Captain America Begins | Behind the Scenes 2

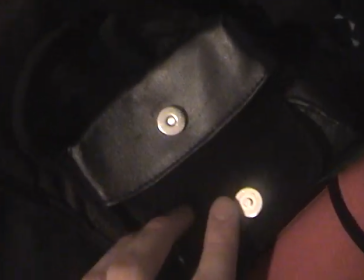Some more leather ammunition holders I guess,
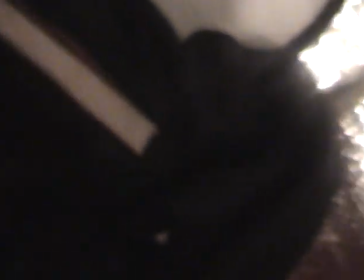and another holder right here, and the last This one is a black one.
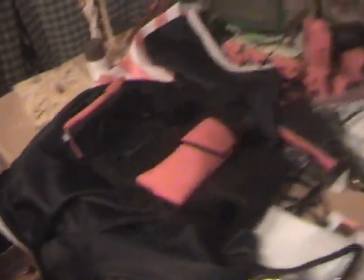That's pretty about it. Captain America's belt. There's some more stuff in here.
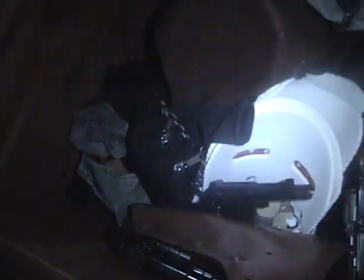All these guns and stuff. Shin pads.
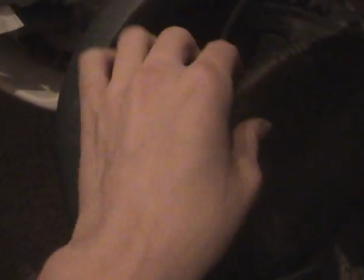Over here I made some fake debris for any explosions. I'll just throw down like some of this foam stuff that I spray painted.
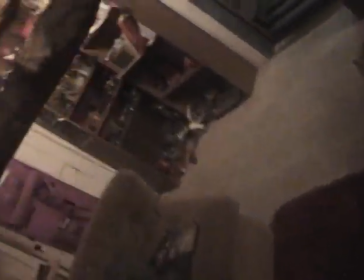So it's safe debris. Kind of looks like a piece of like the ceiling or something like falling.
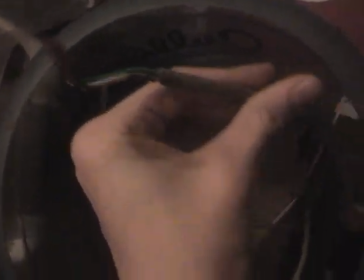more little pieces in here even pieces of wire like circuit circuitry and walls
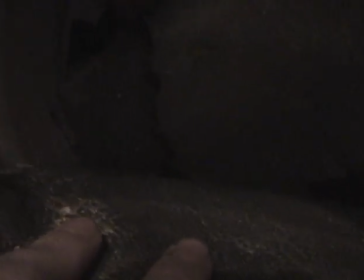just to add the realism no
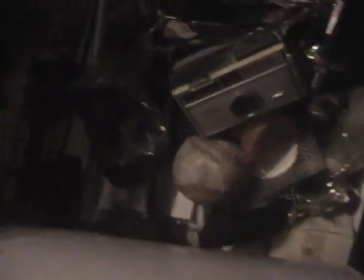trespassing something and some old stuff like a camera and
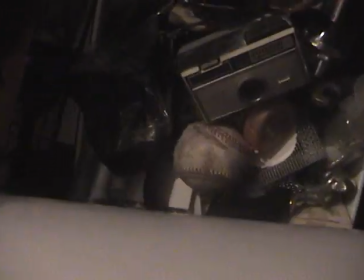just different the small parts that we used right
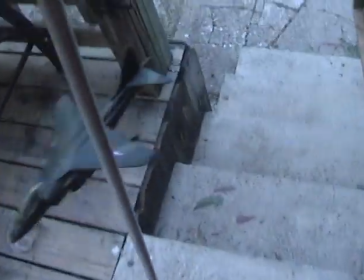here I got a toy plane attached to a metal rod right here curtain rod and
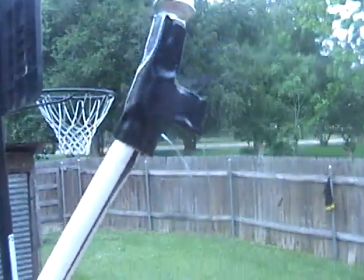you probably can't really see the strings right attached right there to this long rod so i can hold it up really high so i get it
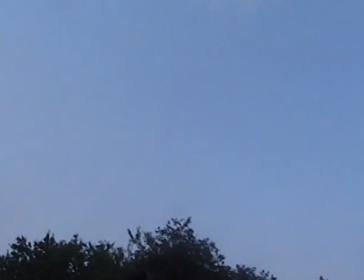up to the sky it's where it looks like a real uh actual real plane instead of a toy plane
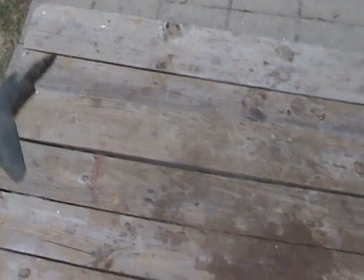let's be using the captain america begins scene uh the beginning action sequence uh let's do a
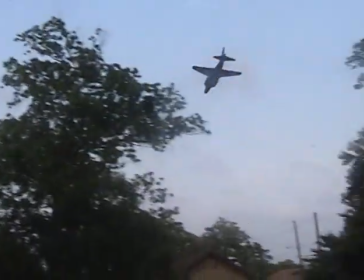So you can see it almost looks like a real plane, if you fly it around like that, right there.
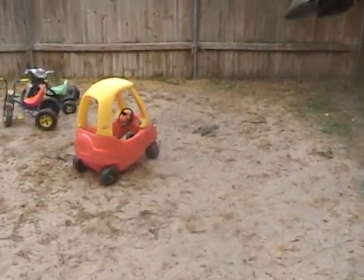With the added sound effects of a plane and
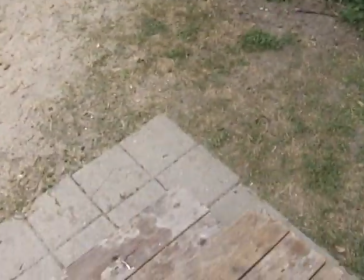probably some fire coming from the engines,
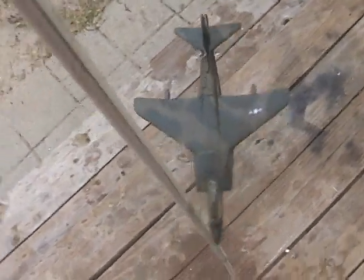glow, and some smoke, it'll look like a real plane hopefully for the beginning scene.
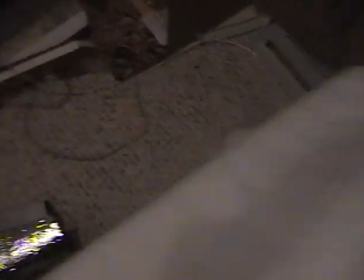I just got through cutting out this bulletproof vest right here.
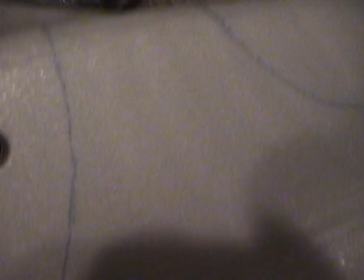I'm going to spray paint black and add straps and stuff to it. And I just got through tracing it on this one right here.
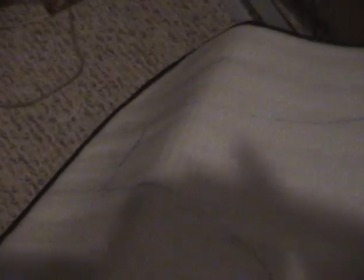And all I have to do is cut that out.